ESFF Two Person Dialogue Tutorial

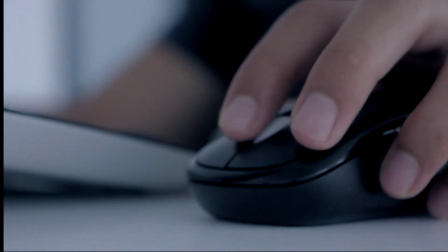0:00 Video editing is a skill that seems easy at first, but quickly becomes very complicated when you start to dive into it. There are a ton of little tricks and techniques that can make everything look sleeker, smoother, and more professional.
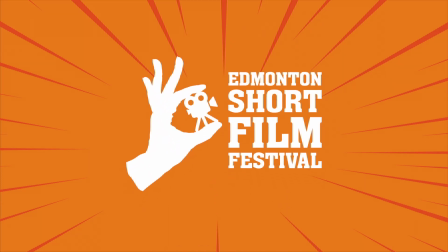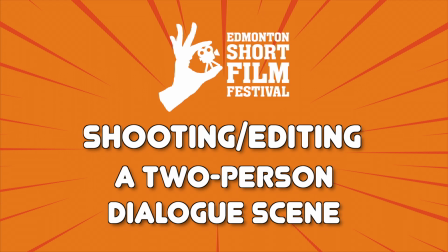0:18 I'm Chance with the Edmonton Short Film Festival, and in this video I'm going to teach you the basics of editing one of the most common types of scenes in film, the two-person dialogue scene.
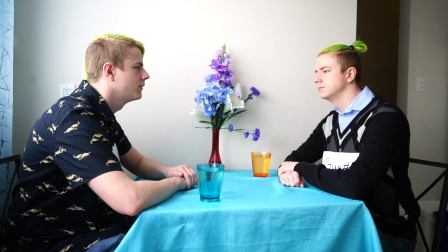0:30 Ideally, you will have the following shots to work with when editing your two-person dialogue scene. A master shot. This is a wide shot of the room where both characters are visible. You will usually start with this shot to establish the scene. A shot of each character without the other, often called an ISO or isolated shot.
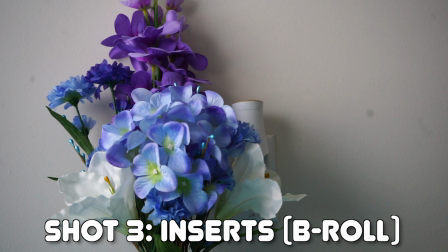0:50 Shots of other things going on in the room. These are often called inserts and are used to break up the scene and smooth out cuts.
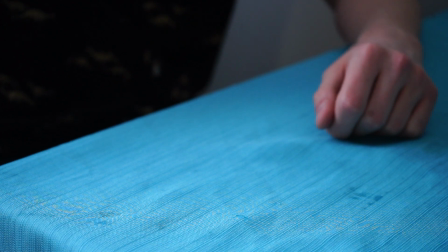0:56 These can be other objects in the room or maybe one of the character's hands or feet. It really depends on what is happening in the scene.
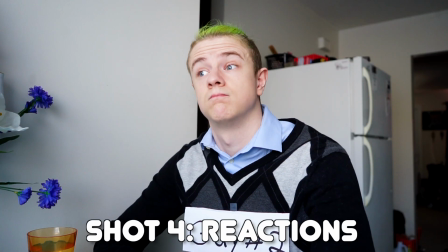1:03 You will also want various reaction shots from each character.
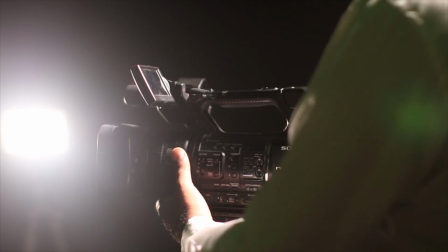1:07 Having all of these will make your life a lot easier in post, so if you are also in charge of the shoot, then make sure to keep this in mind when you're planning.
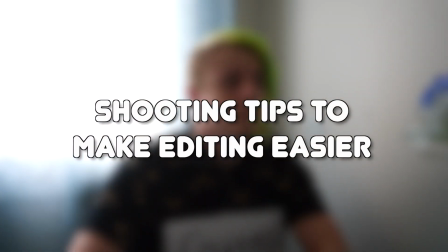1:15 Here are some other tips to think about when you're shooting to make post-production smoother.
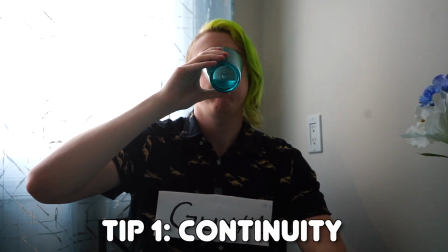1:20 Pay attention to continuity. For example, if your characters are talking over a drink, do your best to keep the amount of liquid in the glasses consistent.
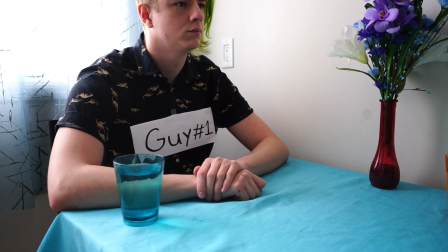1:28 This rule applies to pretty much everything in the shot,
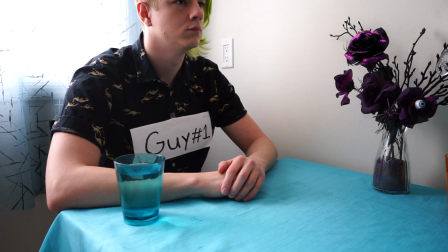1:31 but food and drink are one of the most common ways that continuity errors slip through, and this will make editing later a nightmare.
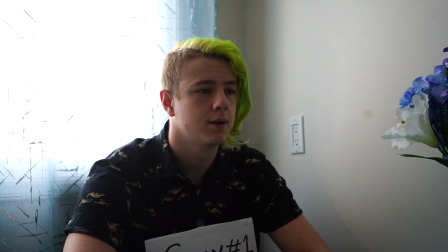1:38 Don't cross the axis. This is one of the biggest rules in the world of filmmaking. If you don't know what I mean by crossing the axis, then picture an imaginary line from one character to the other. Once you pick a side of this line for the camera, it should not cross to the other side or it may confuse the audience.
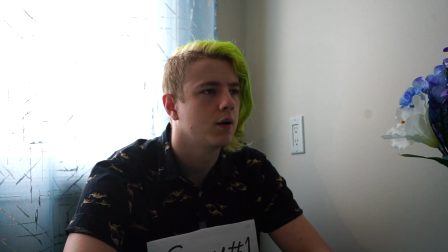1:56 Basically, if guy number one's ISO shot has him facing the right side of the screen, then guy number two's ISO shot should have him facing the left side of the screen.
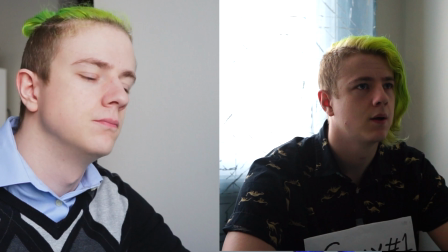2:04 Otherwise, it is not clear that the characters are facing each other. Once the shooting is out of the way, we can get into the editing.
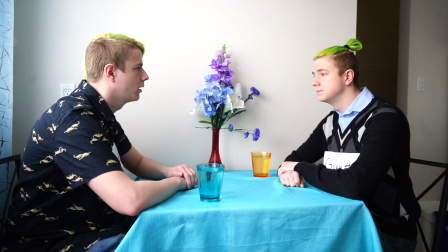2:11 So as I mentioned before, you generally want to start with a master shot. This isn't a rule, and it definitely isn't always going to be the case, but it's a good way to establish the setting and the characters. At this point, you may choose to begin the dialogue while both characters are still in frame, or you may want to cut immediately to the person talking.
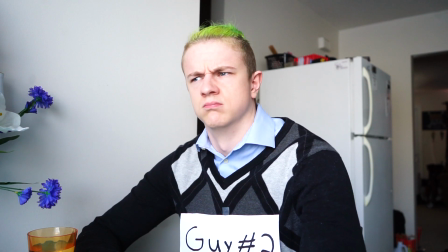2:30 While the first character is talking, it is good to throw in a reaction shot of the other character so that we're not looking at the same shot for too long.
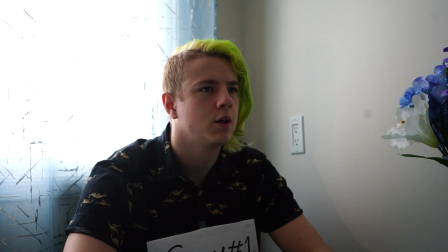2:38 Put this shot over the first character talking rather than after.
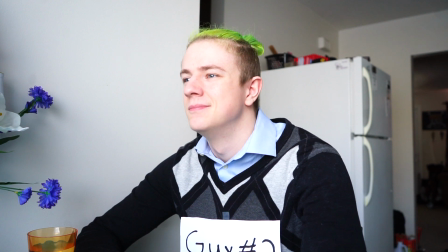2:42 This makes the scene look less choppy, and you can also use this technique to disguise parts where the audio might not match the mouth of the person talking.
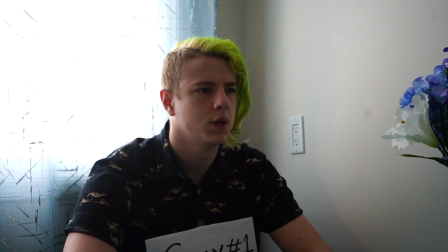2:49 If you like a specific line delivery in take 2, but otherwise you prefer take 1, then you can splice them together without the visuals giving it away to the audience.
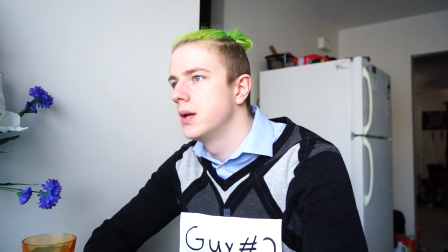2:58 Along with reaction shots, you will also want to throw in your inserts over top of the dialogue. These shots keep your visuals varied and interesting, and they can also be used to draw attention to certain objects or actions. Perhaps you want to convey that one of your characters is nervous. You can throw in a close-up of the character's hands as he starts fidgeting.
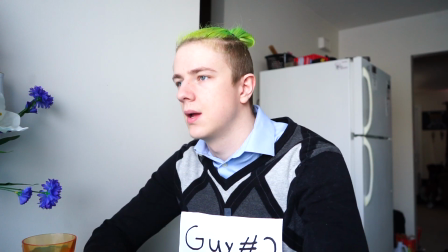3:16 This is a subtle way to clue the audience in on what the character is feeling. And that is basically the whole process.
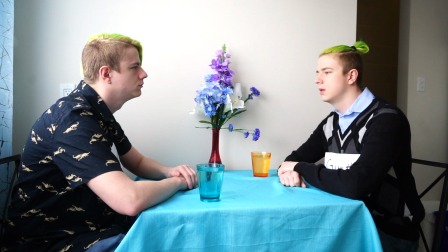3:23 Just rinse and repeat.
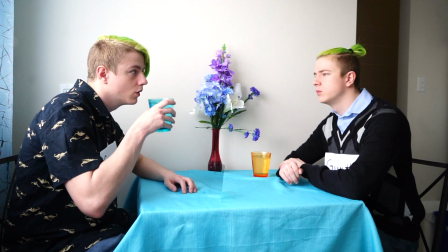3:25 Switch between the two characters, throw in reaction shots and inserts over top, pay attention to continuity, and add in other angles if you have them.
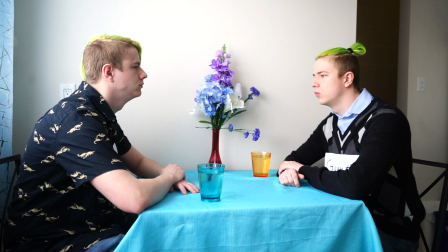3:34 As always, don't be afraid to experiment and make things your own. This is just a general guide to get you started.
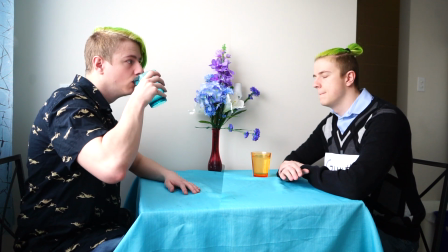3:40 The best way to learn is by doing. I hope this was helpful to you.
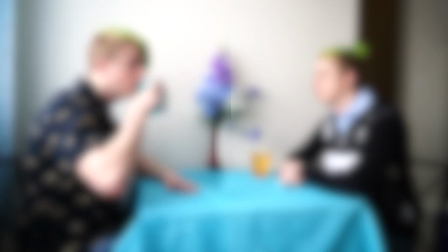3:45 Make sure to follow the Edmonton Short Film Festival on social media and check out our website esff.ca for more videos like this one.